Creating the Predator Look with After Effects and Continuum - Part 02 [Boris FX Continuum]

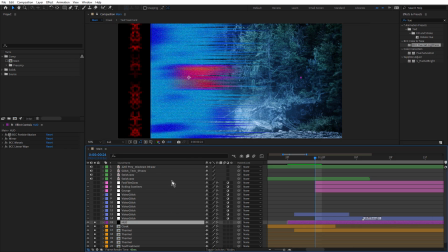[16:29]
Let's just give it a go. So if we press Shift Control or Shift Command C, just to pre-compose this, keeping Move All Attributes.
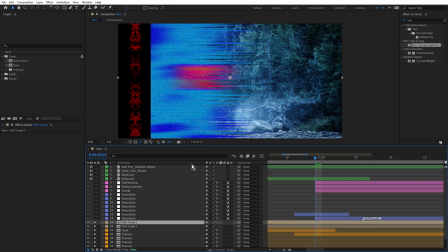[16:42]
And then we could just duplicate that. And you could use BCC Hue Saturation Lightness or just Hue Saturation. Just decrease the saturation, -100, and increase the lightness.
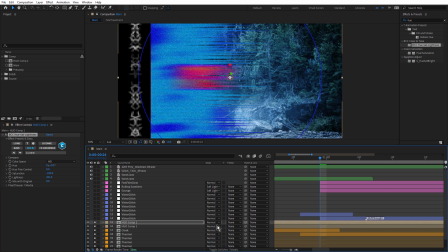[17:02]
And we could also change the blend mode, something like Add.
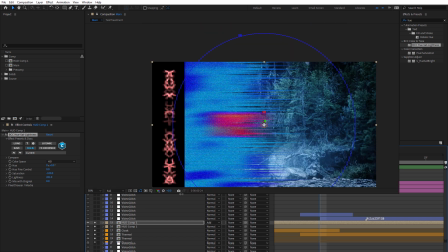[17:06]
I think you can see where this is going. And just hit Q to grab the mask tool, draw out a mask.
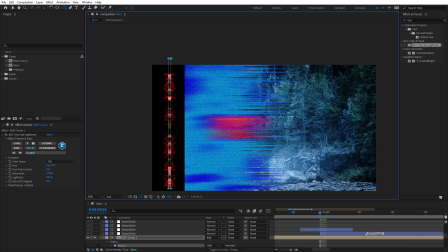[17:18]
Holding down the space bar, we can reposition that. I've still got the mouse key held down. Now something like that. And probably want to feather that mask a bit just by hitting F.
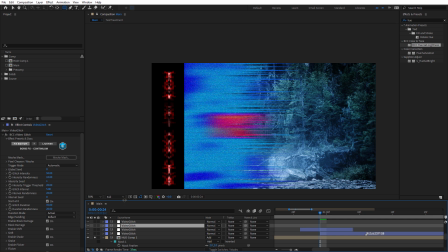[17:34]
There we go. So that's something similar. All right, now let's take a look at the video glitch.
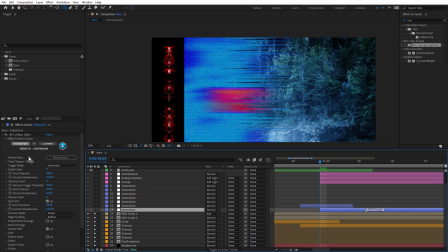[17:42]
To create the video glitch look, I've used BCC+Video Glitch. The first one has just been used to add some subtle overall thin shifting lines. You can see I've left this little marker, Shift Thin Light. That's the name of the preset. Let's open up the FX editor.
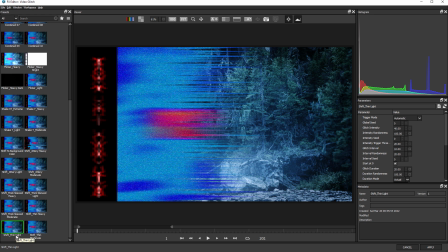[17:59]
And that's the preset down here, Shift Thin Light. I created a whole range of presets for this effect.
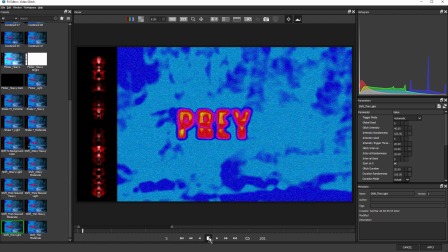[18:05]
And for many of them, I've used only single parameters just to keep them more subtle. You can see every so often, it just adds this thin shifting displacement.
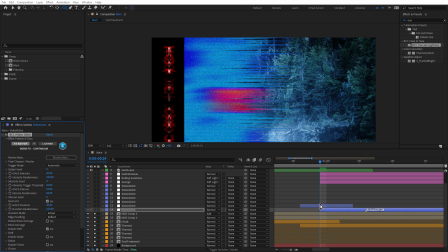[18:15]
Now, the transitions are a different story. I wanted extra glitch over the transitions. And what I'll generally do when I'm adding something like glitch to my looks, I'll apply video glitch to an adjustment layer, and then I'll just trim the adjustment layer to the areas where I want the glitch.
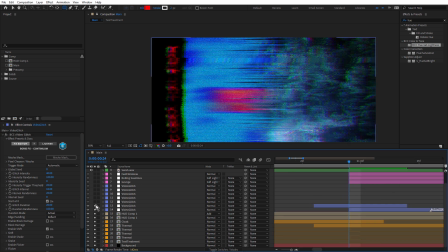[18:32]
So for example, on this first one, you can see how this is much more glitchy. And to find the glitch look that I like, with the layer untrimmed, what I'll do is just slide it along until I find a frame that I like. And then I'll just trim it off.
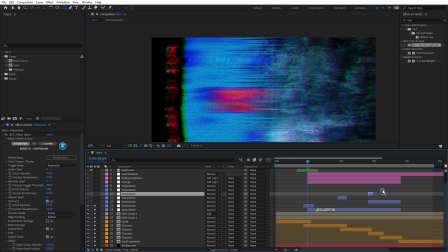[18:51]
So I've done that for this one, and this one. They're all the ones that sit over the transitions. I might just turn all of these on now.
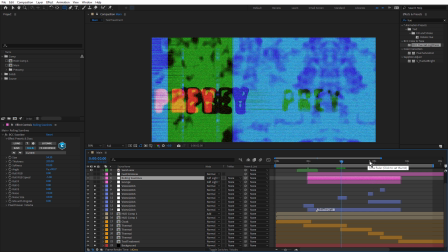[19:04]
There's that one there. And most of them are about 1 or 2 frames. Just turn this one off for a moment.
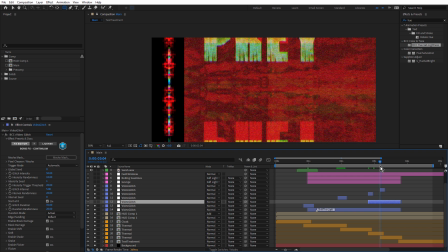[19:14]
There's that one there. And that one there. That's just shifting that vertically. And I did actually add this one here to add extra video glitch just over these 2 layers. Just to make this more glitchy before the final logo reveal.
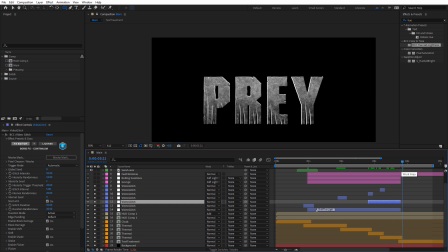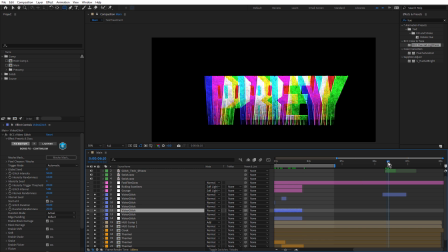[19:35]
And the last one just adds a little bit of glitch as the Prey logo cuts off.
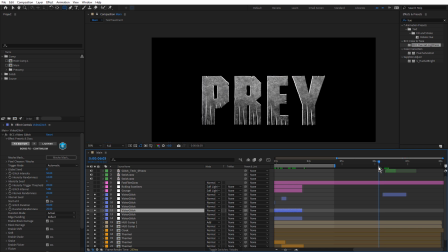[19:41]
Much more interesting than a boring cut. And you can see what a difference that BCC+Video Glitch actually makes to this, just giving it that nice edgy tech feel.
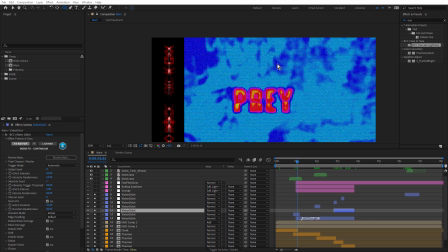[19:53]
All right, let's bring this home with the last few adjustment layers. The first one is BCC Grunge. And if we just turn this on and off, you can just see a little bit of change around the outside. You can see I've actually masked this effect off. If we change the blend mode from soft light back to normal,
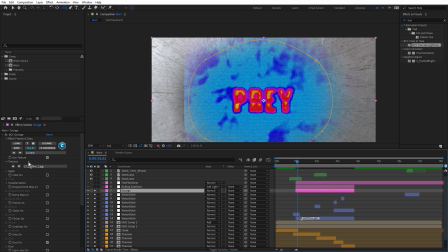[20:13]
we're using one of the textures that comes standard with BCC Grunge, this one here, LT Gallery, which is just this scratched metal.
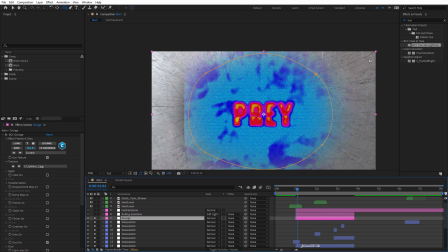[20:21]
I guess my intent here was that the HUD of the Predator was slightly scratched, and it's really subtle.
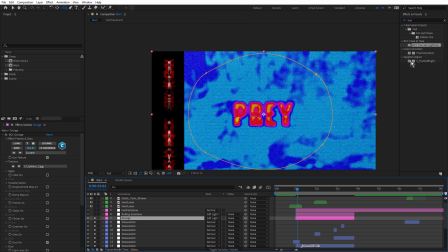[20:27]
Let me just turn soft light back on. You can see if I roll in there, there's a little scratch there.
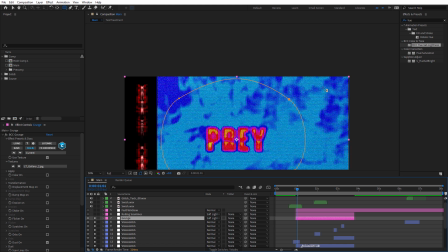[20:35]
So a little bit scratched around the outside.